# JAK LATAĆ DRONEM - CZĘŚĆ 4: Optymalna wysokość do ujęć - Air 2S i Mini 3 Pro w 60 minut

Teraz jak lataliśmy na 20 metrach, to nie było w ogóle perspektywy i to było,
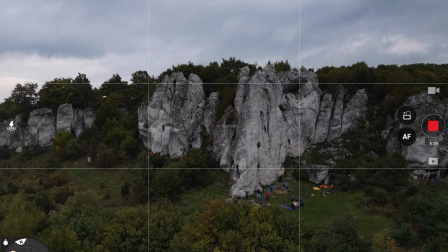(8:19)
no zależy do czego, ale detale były bardzo wyraźne i łatwo można było rozróżnić skały, czy tam szczeliny, czy tam jakieś drobiazgi,
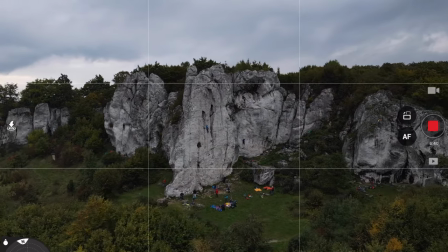(8:26)
ale mnie najbardziej podobała się pięćdziesiątka, pięćdziesiąt metrów, bo tam było najbardziej uniwersalnie.
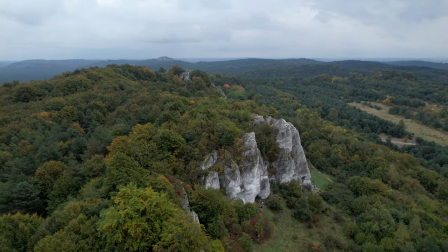(8:31)
Było widać tył, było widać pierwszy plan, drugi plan, wtedy mieliśmy też trzeci i było okej.
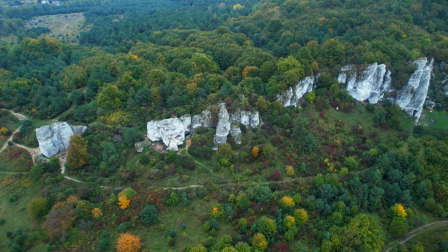(8:37)
Na 120 myślę, że to ujęcie nie było aż tak ciekawe jak te 50 i 20.
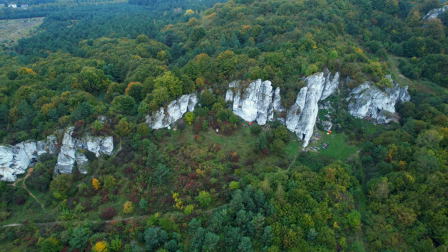(8:44)
120 okej, ale jakby tak trzeba było na przykład dłuższy film nakręcić na 120 metrach, to myślę, że nie zaciekawilibyśmy tym widza.
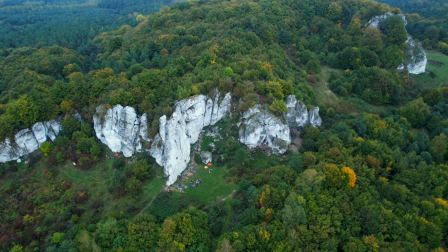(8:52)
Wiesz co, też jak się dużo lata dronami filmuje, to masz wyczucie później,
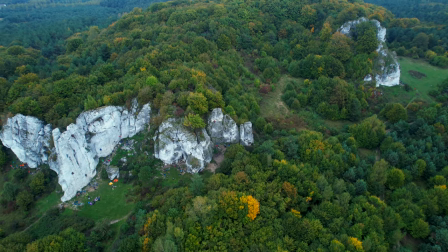(8:56)
to są twoje narzędzia, bo to jest pewien oręż. i wiesz, jaki środek wyrazu zastosować.
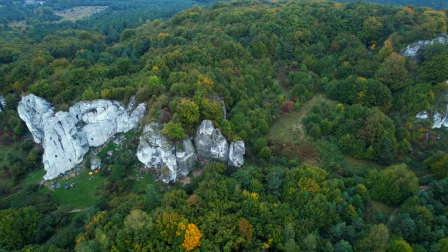(9:01)
Czy pięćdziesiątka, czy sto dwadzieścia. Czasami trzeba pokazać szerzej, na przykład całe miasto, czy dzielnice. Czasami chcesz pokazać tylko pierwszy, drugi plan i wchodzisz na pięćdziesiąt metrów. Dzięki Ci i gratulacje, Ania, nie masz teraz ręki, ale to był sztosik i bardzo fajna sesja. Super. Dziękuję Ci bardzo. Bardzo mi się podobało, świetnie.